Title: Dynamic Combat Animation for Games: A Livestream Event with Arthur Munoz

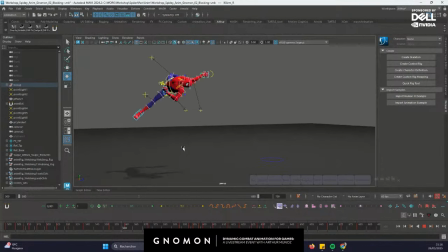4271s
So yeah, the blocking plus, it's like a cool part, I think, because you're already like shaping the movement and really like thinking about everything that you need. And you see, like, I'm not even in spline, so I'm just adding a lot of keyframes.
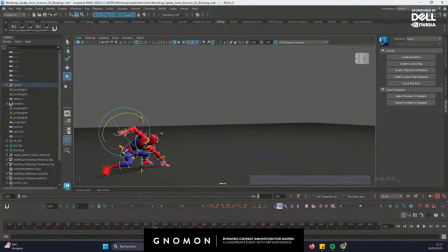4290s
And at the end, like, you see like my timeline, yeah, like it's like full of keyframe now. So that's why if you can put like more information, you can, like, especially like for the arms and the legs, because you have like these big arcs during this movement.
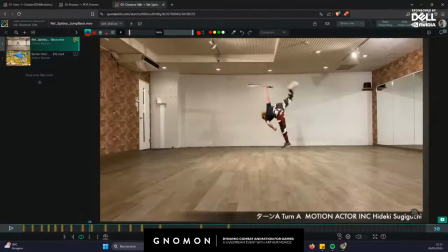4308s
It's really important like to have the same flow than the reference. Like, you see, like, if I track the leg, like let's track like the tip of the foot. Like, it's always like
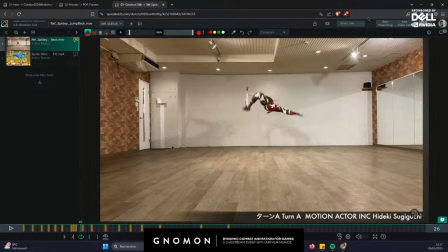4328s
having like something like, if I track everything like will look like a big arc like this, and you will have like a keyframe like this, and it will be like super appealing in the air,
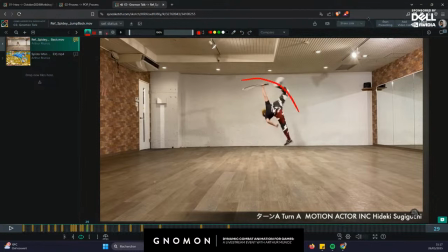4342s
like to have this kind of move. And same for the following leg, is like also like doing nice arc like this, and same with the like this arm. But you can also like track the head, and the head will also like do like a nice arc.
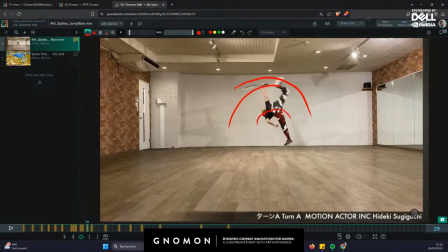4358s
So that's why you will sometimes see something really appealing in animation, because the animation is really following the arcs of natural movements, and everything is doing arcs in
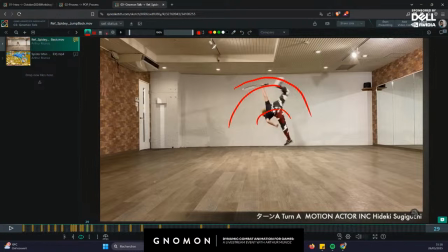4373s
real life. So you need to spot that and really keep the flow, I would say.
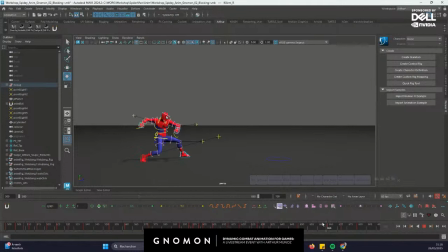4382s
So yeah, I will go like to the next phase, because I think I talked everything about blocking plus. So you have all these poses and the shooting, and then like for the next part,
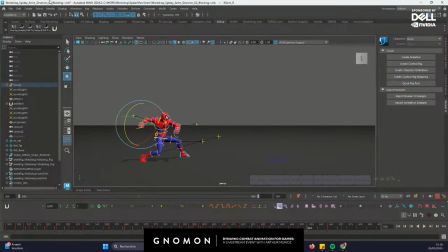4396s
I will add a camera to my animation. So for creating a camera, you will create something here. You will add a new, where is my camera? This one.
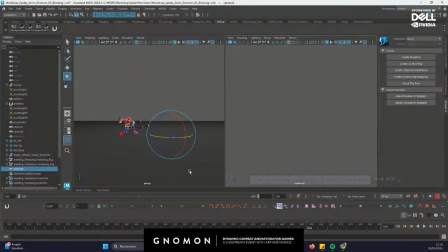4416s
This one, yeah. Where is it?
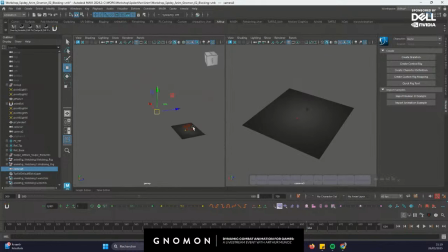And you need like to create your composition, because if you're doing like a 2D game,
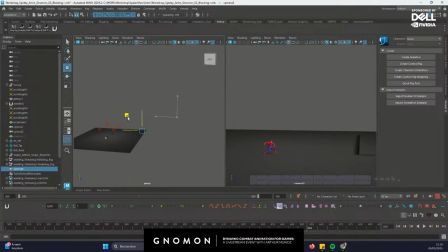4436s
you need to create like the same vibes and same feeling than the game. And it's always useful to work like the game, to be like aware of the context of the game.
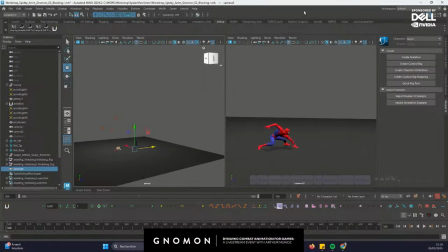4451s
So we have like this guy, and we are like having this camera like this.
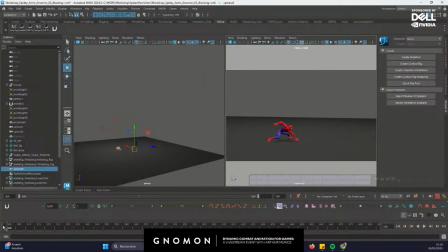4460s
Like, if you are supposing like it's a 2D game, maybe a 2D action game, and you are following the action. So the guy, like, maybe we need to see also like the enemy on the screen, because there is no point.
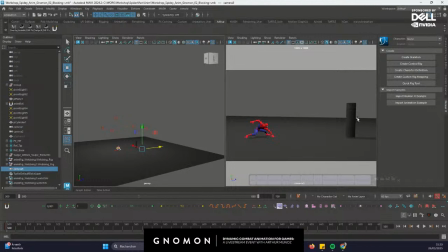4475s
So yeah, you're like seeing the enemy on the screen on Spider-Man. So you're following the timeline, and your character is going back. So maybe you need to go back. So you are following the action. We'll put a key, and then you have this action, but same.
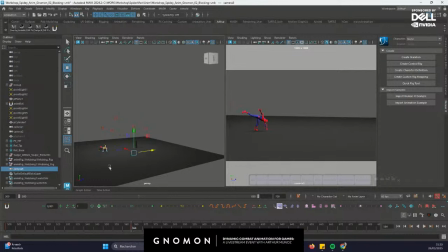4493s
I will spot, and then you will see like maybe my enemy is too far, so I need to put it like closer. So let's put him like maybe here, and I will go back to my camera and readjust the composition,
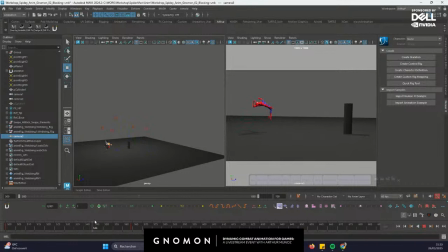4512s
and do the same. Like he's going back, so the camera is like panning out like this.
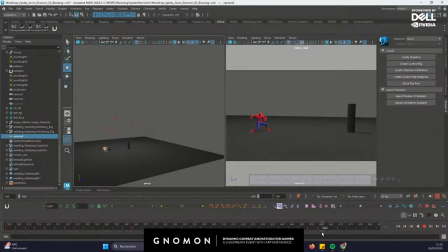4519s
You zoom out, and then you shoot, and then if he pulls the enemy closer, like it will be like this maybe. And then I will copy this key here, and we have this.
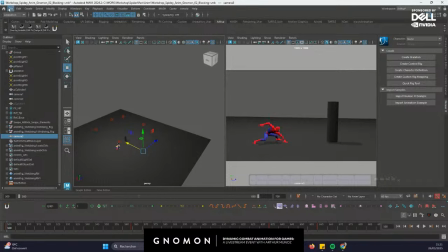4534s
I will jump to the next file, like just to show you like the end result with the camera and the VFX I added, because I added like a web for the shooting, and I added like
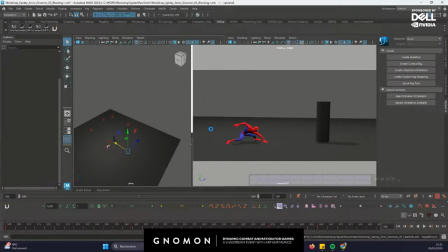4550s
some more interesting camera animation, because I'm just going fast to show you the process.
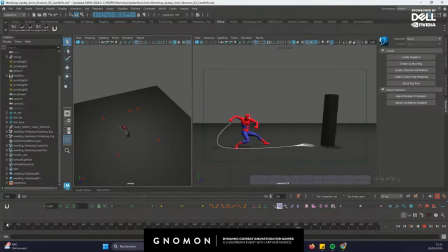4561s
So you have like this result when you're like animating with like the web and the camera. So he's like jumping back and throwing the web and like catching the guy.
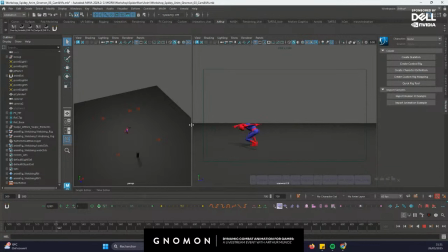4578s
And I think like for this pass, it was only about adding your camera, adding some VFX, because also like adding VFX, if you don't have any VFX for your animation, it's always like hard to understand sometimes.
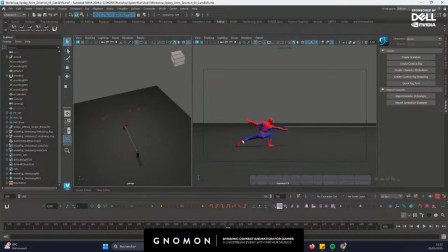4593s
So I also like love to put some groundbreaking rocks, or like I can show you on the,
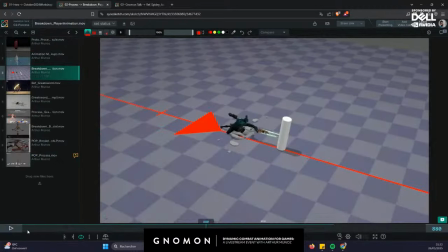4602s
like you can see on this blocking states,
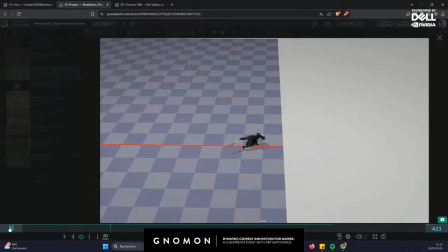4608s
where we can see like some ground effect. If we can see that, like this one, yeah.
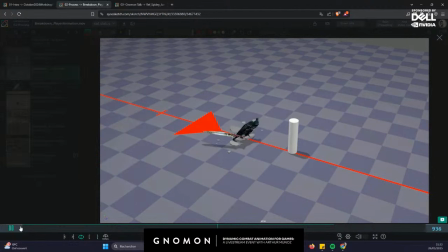4616s
You're just adding like more context, like that your weapon is very heavy and you can slam the ground, and it will also like it
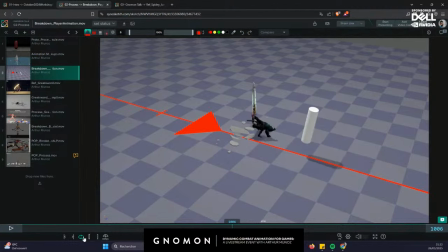4627s
will be like a cool information for the team or the VFX team.
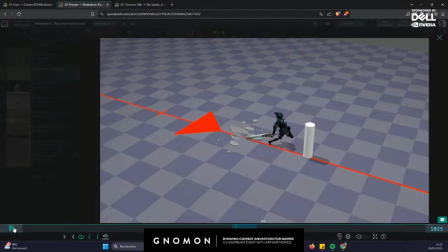4631s
Like, yeah, you're like seeing like something in your mind. It's like having a big area of effect like this, like, and like with like some ground effect like this, your team will know, like, yeah, if you add like some ground effect, it will be cool,
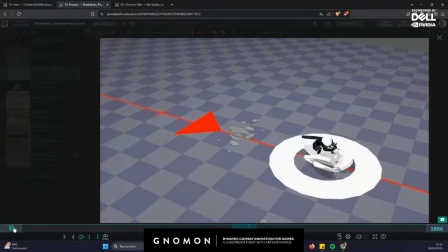4647s
because if you don't have it, like it will maybe lack of impact.
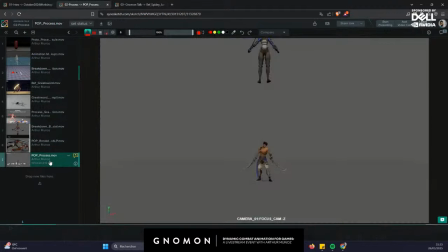4655s
So yeah, and same like the VFX, like I didn't talk about it from this one, but on the Prince of Persia,
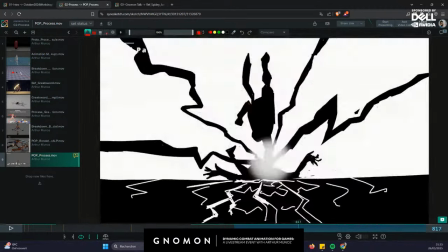4663s
like also like adding impact frames into your play blast, just to
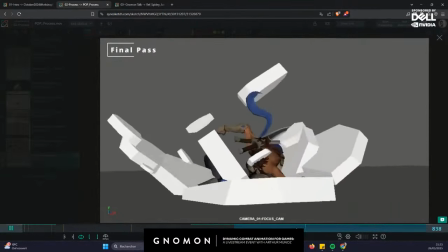4669s
show the team that what's can be improved in terms of VFX,
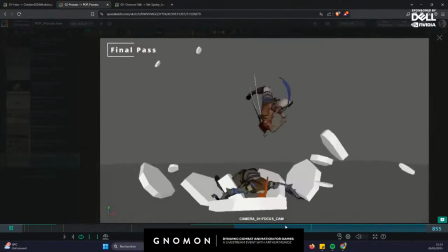4675s
like just to have like this cool impact frames, like it's adding a bit more forces.
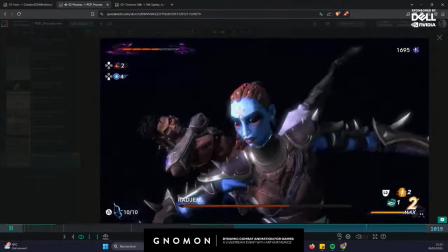4682s
And in the end, when you see it in game, like you see like this,
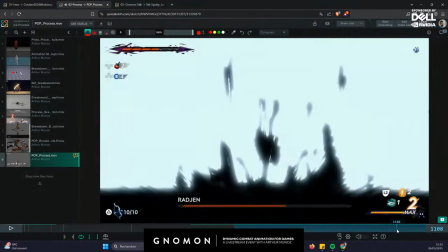4686s
bam, you see it, like it's really cool having this kind of impact frames, just like in Japanese animation.
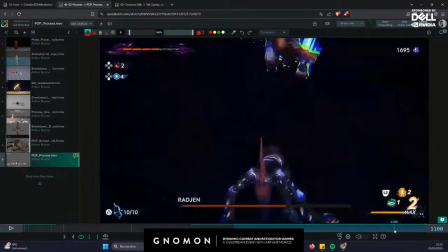4695s
So like it's like a big oomph to the animation,
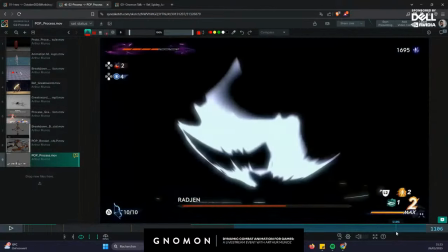4700s
and you can even have like more frames to it, to just to animate your impact frames.
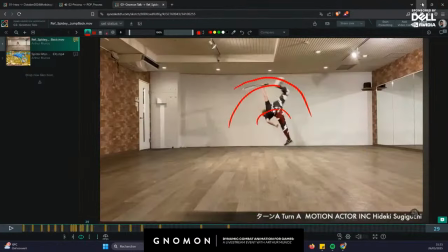4707s
So yeah, it's really important to have this kind of VFX on
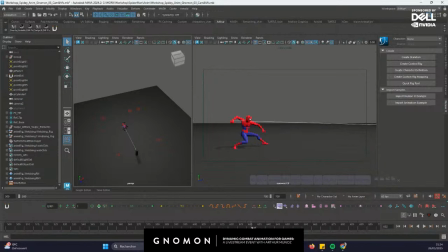4715s
your process, just to be aware of where you can push and where you can shape your animation to be more powerful. So yeah, I think next phase it will be like splining. So now that I got like the camera and the character animation in Blocking Plus,
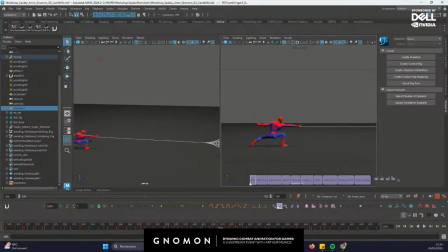4735s
I will just take all the keys and I will go to the graph editor.
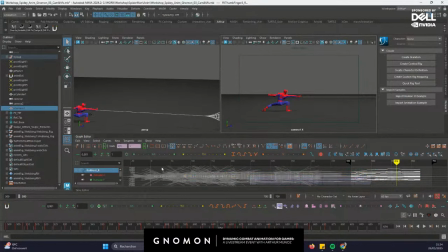4741s
Because as you can see, I'm never using the graph editor. I'm just using it like for adding a step or spline.
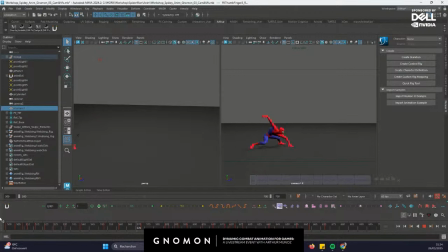4750s
So I spline everything, and then you have like this. You see like the animation looks bad, but you need to, like, this is the point of where you need to improve your animation.